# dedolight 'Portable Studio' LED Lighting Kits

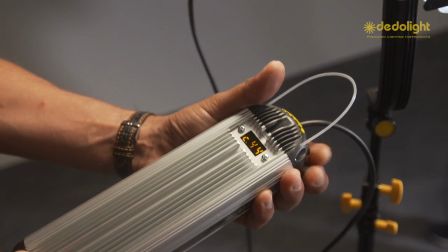[8:40]
With our bi-color lights no filters are needed, simply adjust the color temperature of the light for the most desirable effect.
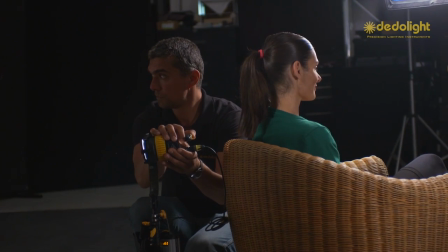[8:53]
If the background does not perform well enough on its own, we may want to light the background.
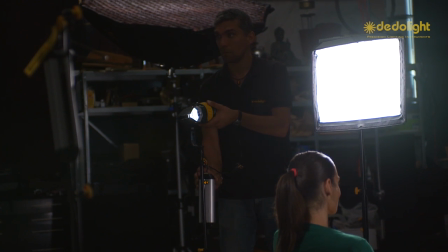[9:01]
If the background is neutral, we may want to create lighting effects on the background for mood,
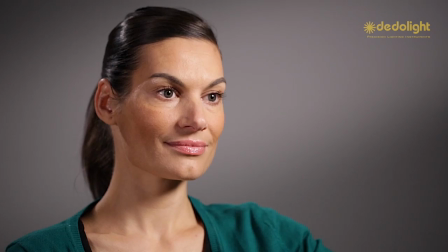[9:08]
but also for the feeling of size and depth of the room.
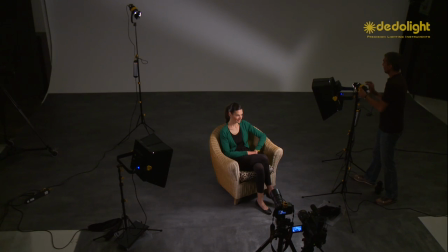[9:13]
Now we can create some lighting patterns on the background with the help of the barn door,
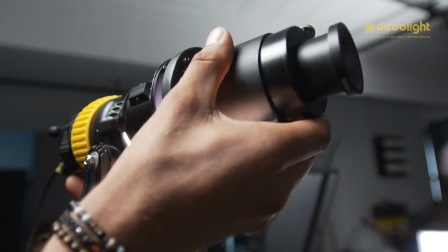[9:19]
but it may be much more interesting to use the imager, the projection attachment, to project a gobo pattern,
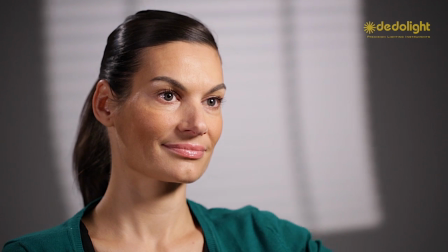[9:28]
a light and shadow pattern on the background.
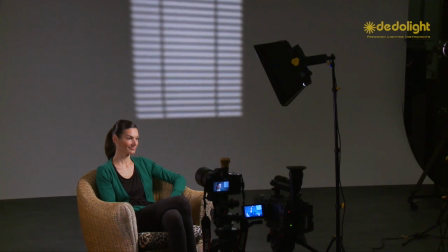[9:32]
We can adjust the size of such a projection by
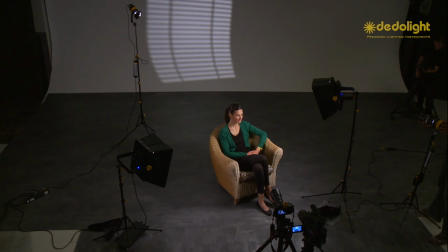[9:37]
the distance of the light fixture to the background or with the
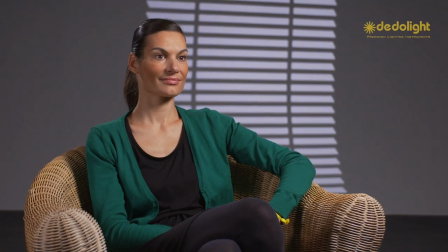[9:42]
optional many different lenses that we have to create
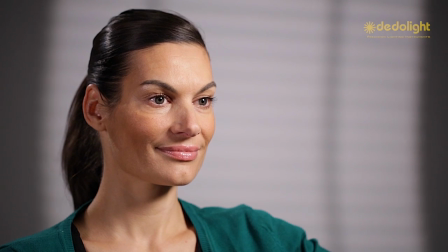[9:47]
wider angle coverage or more distinct coverage with longer lenses.
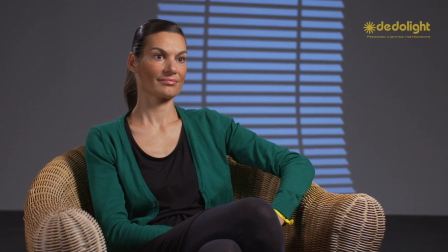[9:55]
With global projections you can use recognizable patterns and often you you
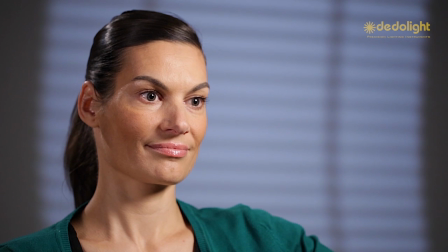[10:01]
may want to throw these out of focus to create a better illusion of more distance, more space,
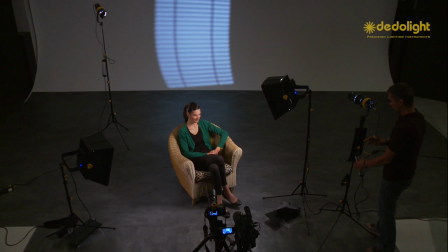[10:08]
more three-dimensionality of your image.
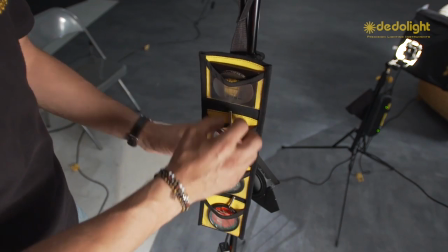[10:14]
If the content of your story allows or calls for a more creative background,
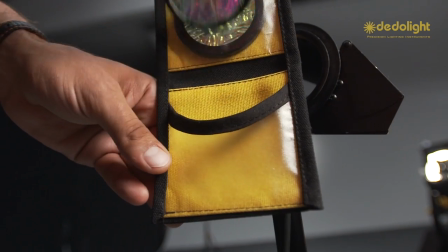[10:21]
you may want to use our background effect filters, which come in many different patterns and colors.
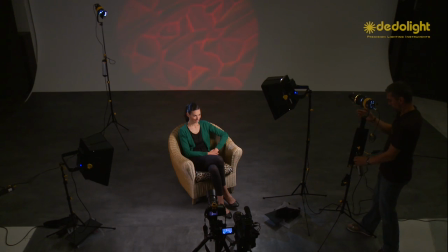[10:29]
Here it is interesting to notice that these projected background patterns seem to change their
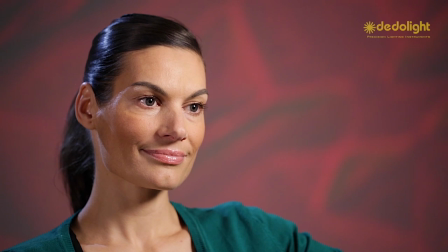[10:36]
character a lot when projected in focus or depending on how far they're thrown out of focus.
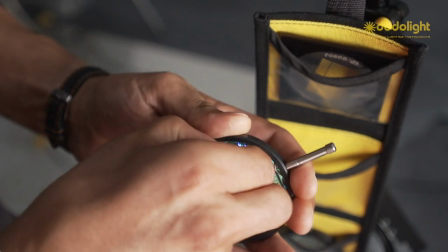[10:46]
There's also the possibility of using a sandwich by
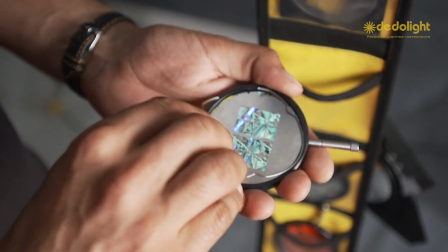[10:51]
putting a steel gobo and a background effect glass together.
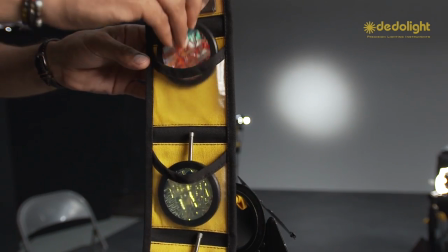[10:58]
Our background effect glasses come in eight different colors with 11 different structures.
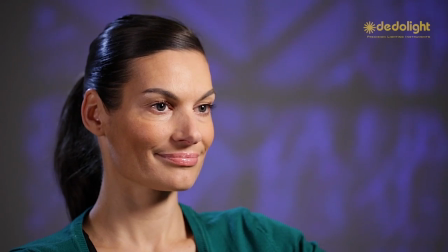[11:06]
With the steel gobos you can find a choice of nearly 600 different structures, designs and patterns.
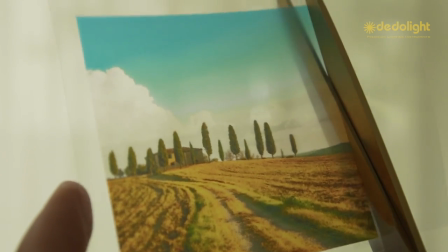[11:15]
Then there's yet another interesting choice for the creation of your backgrounds.
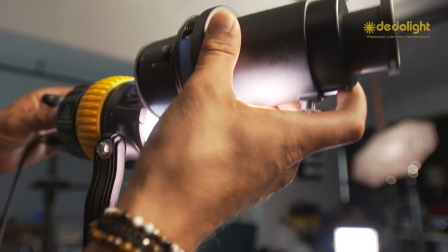[11:21]
Now this is made possible by the low forward heat emission of our focusing LED lights.
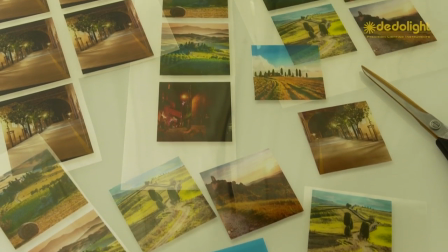[11:30]
You can shoot any kind of image on your iPhone or with your camera, print out this image on any kind of suitable gel,
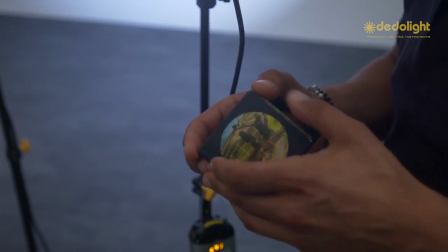[11:39]
cut it to size and fit it into the filter holder of the focusing data lights and project this image.
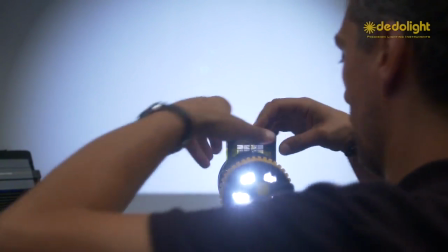[11:48]
When projected in clearest focus you may notice the depiction
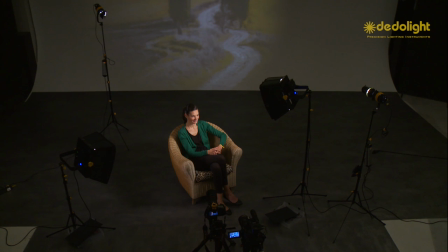[11:54]
of the pixel structure of your printer reminiscent of pointillist paintings.
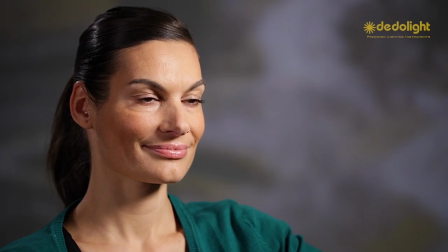[12:02]
Throw this projection slightly out of focus and the structure will not be noticeable anymore.
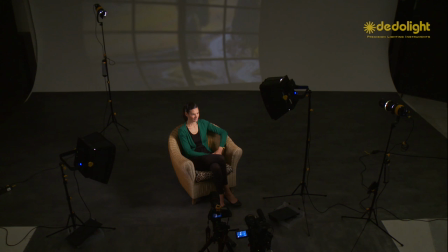[12:10]
Usually you will find that the color saturation and contrast of such
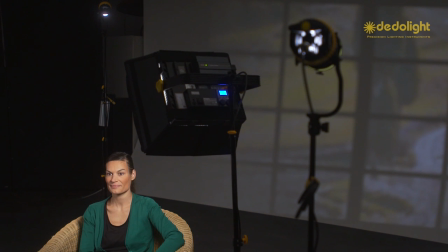[12:15]
prints is not very strong or distinct but as a gentle
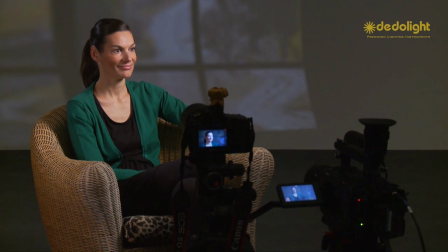[12:20]
background depending on the exposure to which you adjust by dimming
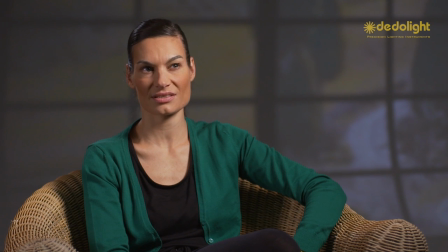[12:26]
the light it may give a wonderful dreamlike background image.
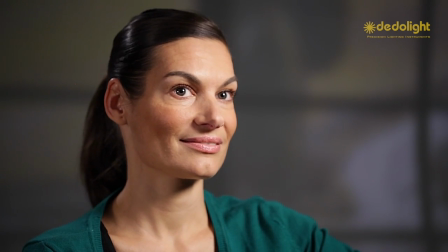[12:33]
Again here you have the potential of combining the image that you printed with a gobo
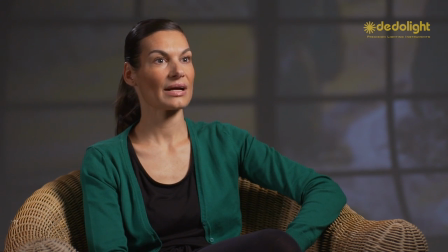[12:38]
to give the effect like you're looking through a doorway or a window.